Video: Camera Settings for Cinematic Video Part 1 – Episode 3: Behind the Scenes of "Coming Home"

Hey everyone, Camber here. Welcome back to episode 3 of the behind the scenes look of my short film, Coming Home. In this episode, we're going to be looking at camera settings and equipment used throughout the film. And this part's going to be broken down into 3 separate videos. And in this video, we're going to be breaking down the scenes that are in the last third of the film. So let's go ahead and get right into it.
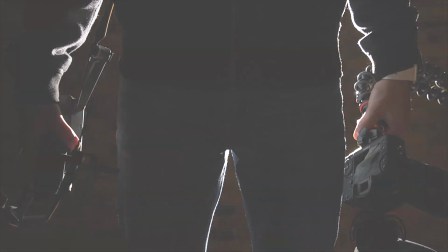Alright, so we're here day 1 on location for filming a short called Coming Home, and this is always the worst day because you start getting doubts about everything you're doing, if you think it's going to work out, how things are going to look. Oh, and if you haven't seen the film yet, then what are you doing here watching this already? Go to my other page, Camber Films, watch the video Coming Home, then come back here and see how we filmed it. We're starting with the last scene of the film here, where it's a reunion with the family getting back after being gone for a long time. So we've got a shot list here on the phone we want to get. Golden hour is about to start in just a few minutes. We've got kids we're working with, so we're using bribes or incentives, if you want to call it that. Lots of candy and chocolate to get them motivated between takes. As far as camera settings, we're using 24 and 60 for both shots, mixing them up, going back and forth between slow motion and real time. We've also got for aperture 2.8 for what we're wanting to use, getting a really shallow depth of field. You'll see why in a little bit for that. There's a cat. And because of that, and it being bright outside, we're using ND filters. I'm using my 24 to 70 lens at 50 millimeters. I got the 50 on this camera. This one would be sharper because it's a prime. However, all my ND filters are for my zoom lens because that's my travel lens, so we're using that today. Shutter speed's going to be double the frame rates in all the shots. ISO is going to be all the way down, and using the gimbal for everything today. There's a lot of moving shots involved. Since we're dealing with kids, we're going to do a bunch of takes of everything, hopefully get some good lens flares off the sun. It's getting really close to the trees now, and we'll see how it works out.
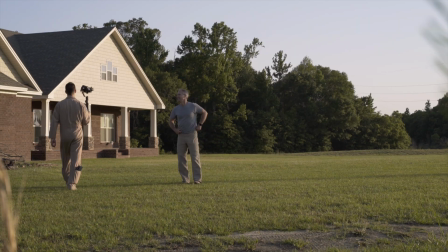[2:06]
See you soon. So starting out here, you can see I'm using the A7 III with picture profile 8 with the gamma switch to Cine 4,
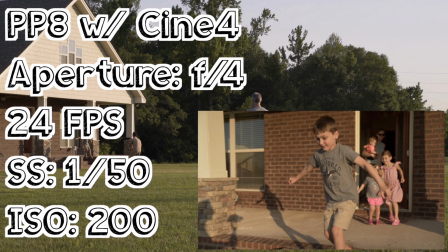[2:14]
aperture of f4, 24 frames per second, shutter speed doubled that at 1/50th, and ISO at 200, which is the lowest for picture profile 8.
And action!
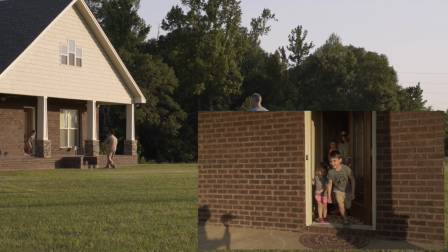[2:25]
So this is the first shot we took in the video. As you can probably see, there's already a few problems with this.
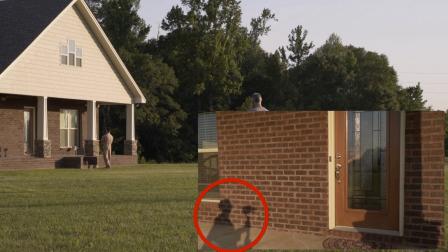[2:31]
The first most obvious issue is right here, which is my shadow, so obviously that's not going to work too well in the film.
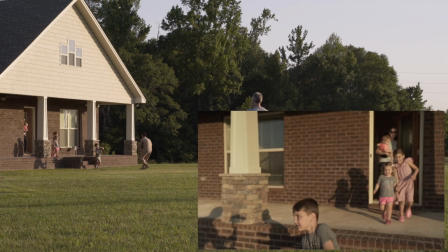[2:39]
And next off, you can see as they're running by, it's more like they're running past the camera and we're just spectators to what's going on,
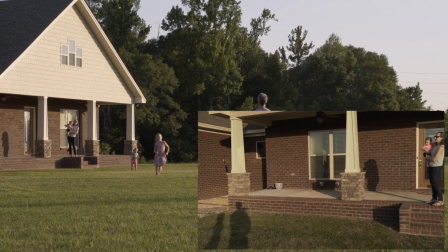[2:46]
rather than running towards something, which is the feeling I want to get because I'm coming home from being gone for a long time and want them coming towards
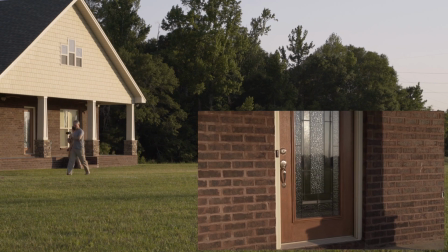[2:53]
me. So I switched to the other side, and this automatically fixes the shadow problem,
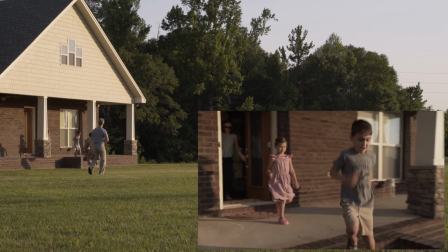[2:57]
and now as they're running, it looks like they're running towards me rather than just passing by the frame.
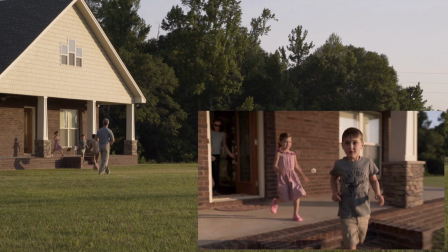[3:03]
And you can see now that the lighting on their faces is more dynamic from this side because we're on the shadow side of their face, the sun's on the opposite side, and that just makes it more contrasty and makes them stand out more.
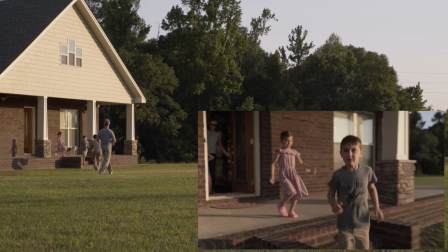[3:14]
And you can see as well here I had my dad in the background, so they had something to run towards and look at rather than just looking into the camera as they're running by.
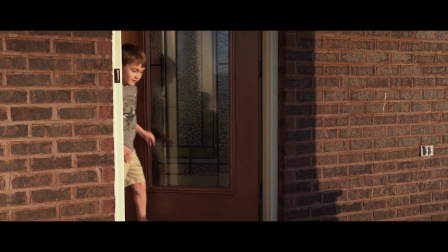[3:22]
And here's what the final shot looked like in the film.
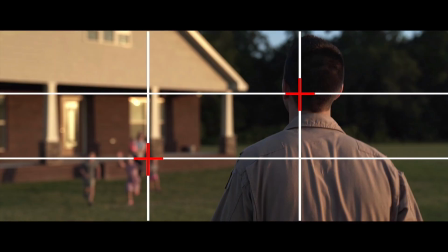[3:28]
And then moving on to the next shot in this scene, I had us framed with me in the right third and them on the left third as we're moving in towards each other.
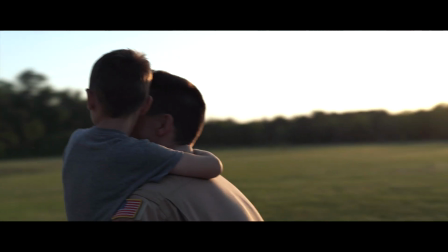[3:35]
And this is one of the main shots I wanted to focus on with this scene, with walking towards them.
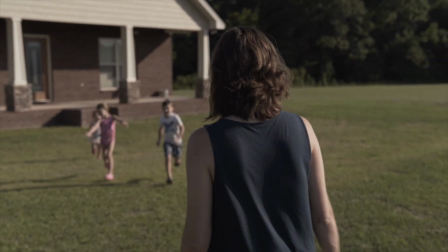[3:39]
And so I did lots of tests, like here, I was trying different focal lengths, and here I'm using 50 millimeters.
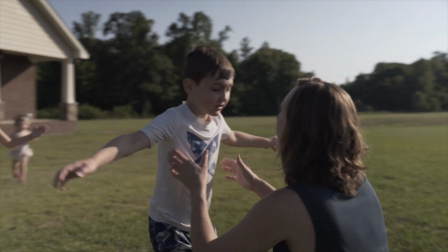[3:47]
And I tried a wider one at 35, but I didn't really like the look of it, so that helped me decide that I'm going to use 50 millimeters for this shot.
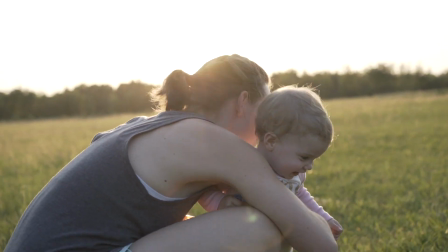[3:54]
So the next thing I wanted to test was lighting, since we're using natural light, so I'd see how much time I had to work with before the sun dropped below the trees.
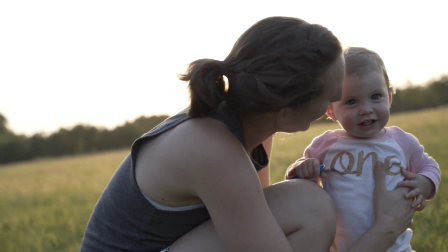[4:01]
So this is right as golden hour was starting, and I wanted to test to see how the lens flares looked.
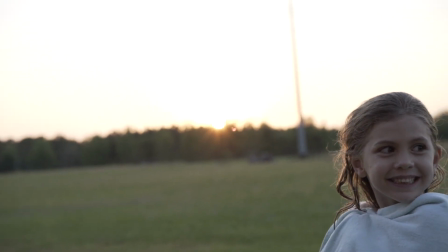[4:06]
And then here's towards the end of golden hour, right before the sun dropped below the trees.
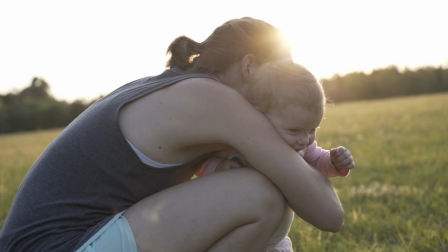[4:10]
So I knew after doing these tests that I had this much light to work with at the beginning of golden hour, and then towards the end it was going to be going down to this.
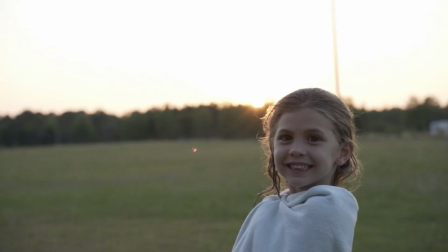[4:18]
And you can see there's a pretty big difference there.
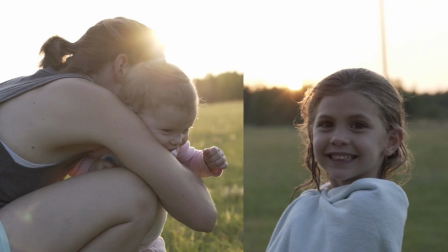[4:20]
And so I had to plan out all my shots chronologically, so when we cut back and forth, it wouldn't be one scene with people's faces darker and then we cut to another one and their faces are lighter, so then it wouldn't make sense with what's going on.
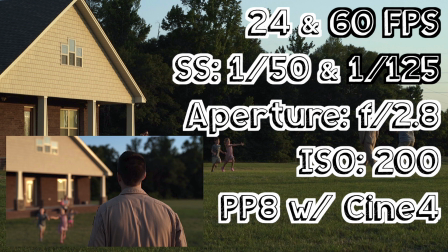[4:31]
So with this shot we had most of the same settings, except I had the aperture down to 2.8, and the reason I wanted to do that is so that they would be more blurred out as I'm walking towards them.
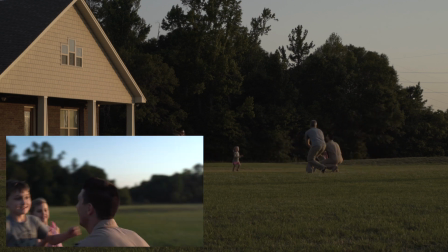[4:40]
And as we get closer to each other, they come more in focus until we finally reunite, everyone's in focus all at once, and I just felt like this would enhance that fact even more.
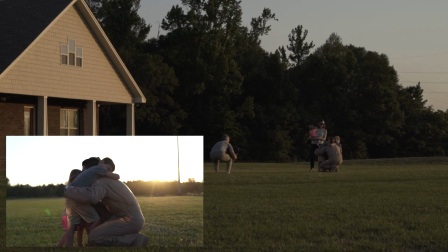[4:48]
And we just did multiple takes of this, both at 60 frames per second so we could use slow motion, as well as 24 frames per second. And
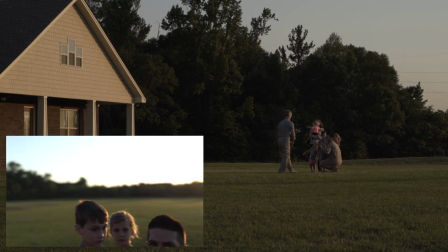[4:56]
I ended up not liking the way that the slow motion looked for that scene of walking up to them, and I just used the normal 24 frames per second in the final film.
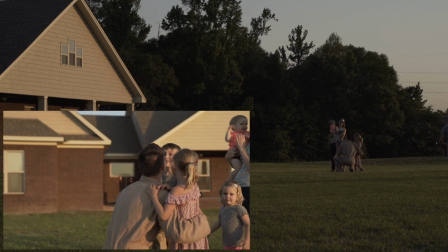[5:03]
But what I did use slow motion for were these shots at the end after we had been reunited. And you can see I just had my dad on the camera circling around us while we were acting like we had just been reunited.
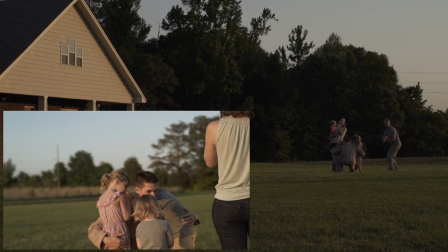[5:12]
And with working with all these kids, using that 60 frames per second allows me to slow it down 2.5 times so I can use a shorter clip,
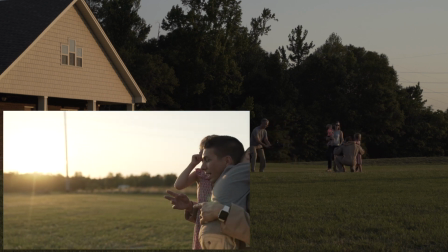[5:19]
since with this many kids they don't typically always cooperate for long periods of time. And you can see him just working around as we're doing this.
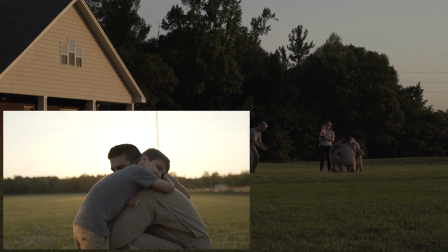[5:31]
So this scene here was pretty fast. It was used in the final film, but I slowed it down so it was 2.5 times as long, and it ended up working pretty well.
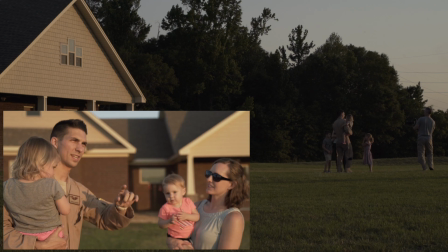[5:44]
And I just had to tell my dad as well to make sure he filmed us from the other side so his shadow wouldn't be going past us.
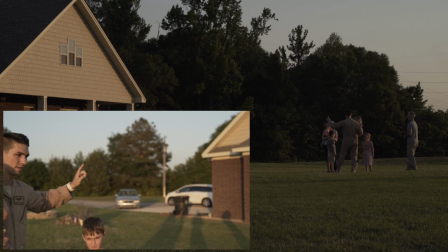[5:50]
And it just worked better with the background as well, rather than having cars and a driveway behind us.
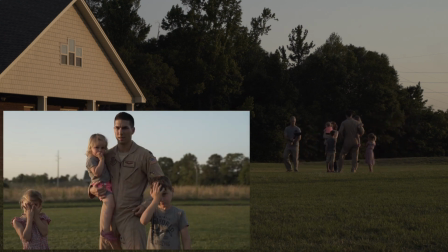[5:54]
And also I wanted to see those sun flares behind us as much as possible while he was working around us.
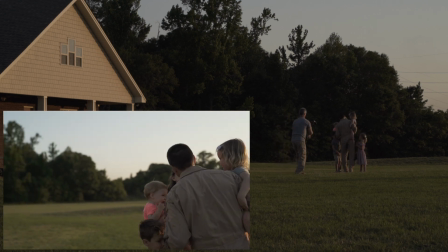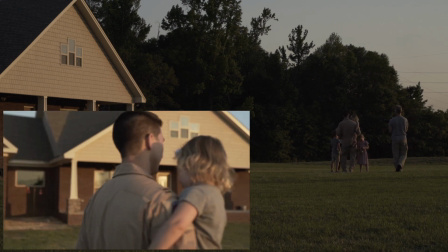[6:08]
And I just had to tell him here again, let's try to work in a half circle behind us so that we could try to get those sun flares behind our heads as much as possible.
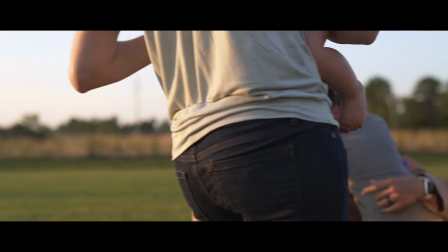[6:16]
And here's what the final shot looked like in the film.
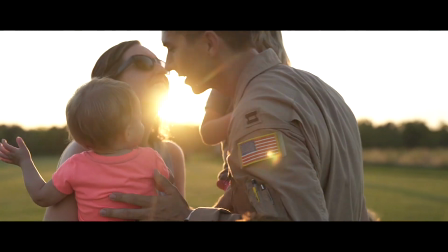[6:19]
You can see here as we're kissing with the sun behind us, we get that nice flare going by both sides of our head, and we're both lit up pretty well. So that's pretty much a wrap for day one. The sun's falling behind the trees, so that's it. Tomorrow we're going to come back out about the same time, get some shots of the cars getting back to the house, so we can put all these scenes together and wrap up all the shots for this location. So for this shot we're doing the car coming up scene, gonna have the gimbal in the back. I've got my cameraman actually being my actor now, because I'm gonna roll the camera on this one, and using the sun, getting some good flares right on the left side of it, putting the car down the right third for the framing. And a pretty quick shot, but it's looking pretty good, and I think it'll turn out well.
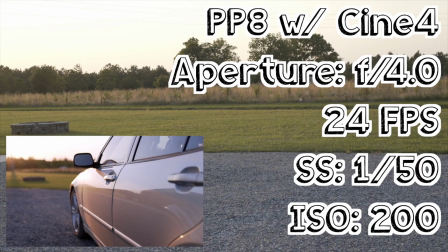[7:03]
Alright. And here are the settings. You can see pretty much the same as before, except I had aperture at f4, and I was also using an ND filter again.
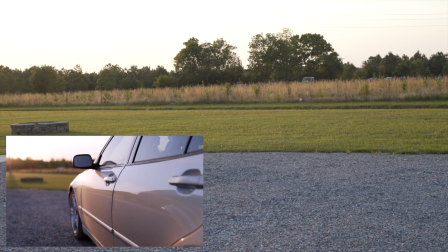[7:10] 3, 2, 1, and action!
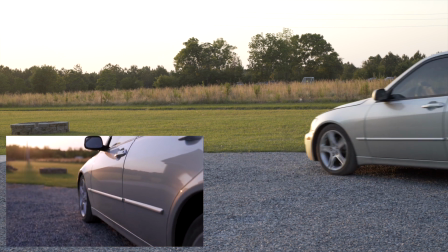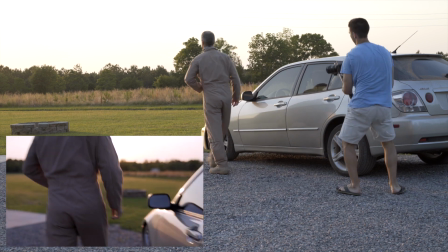[7:19]
And we just did multiple takes of this so that I could have some options, but it was a pretty easy shot, and this is what it looked like in the final film.
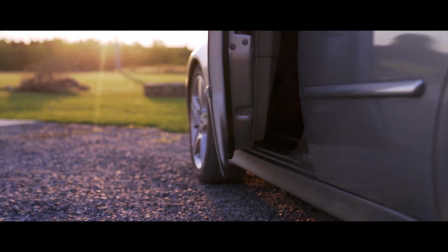Alright, so aside from that one, we got some aerial shots with the drone overhead doing some tracking on the car, so it's pretty easy. And putting all these together should end up getting a pretty good end scene. And as far as the drone shots, these are the settings I used for my Mavic Pro.
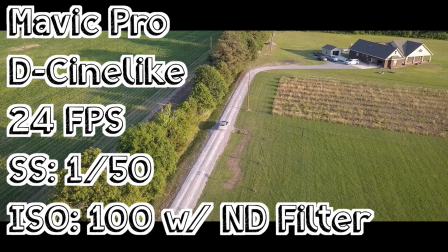[7:47]
I had D-Cine-like 24 frames per second, shutter speed at 1/50th, ISO all the way down to 100, and I had an ND filter.
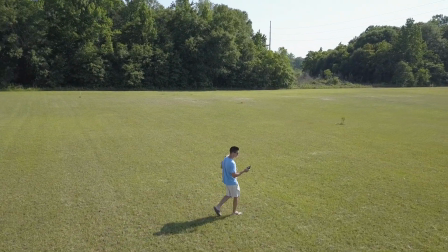[7:55]
And I don't use my drone that much, so I went out and did some practice shots first. I was practicing the side tracking shot to see how the modes worked, and that gave me this shot.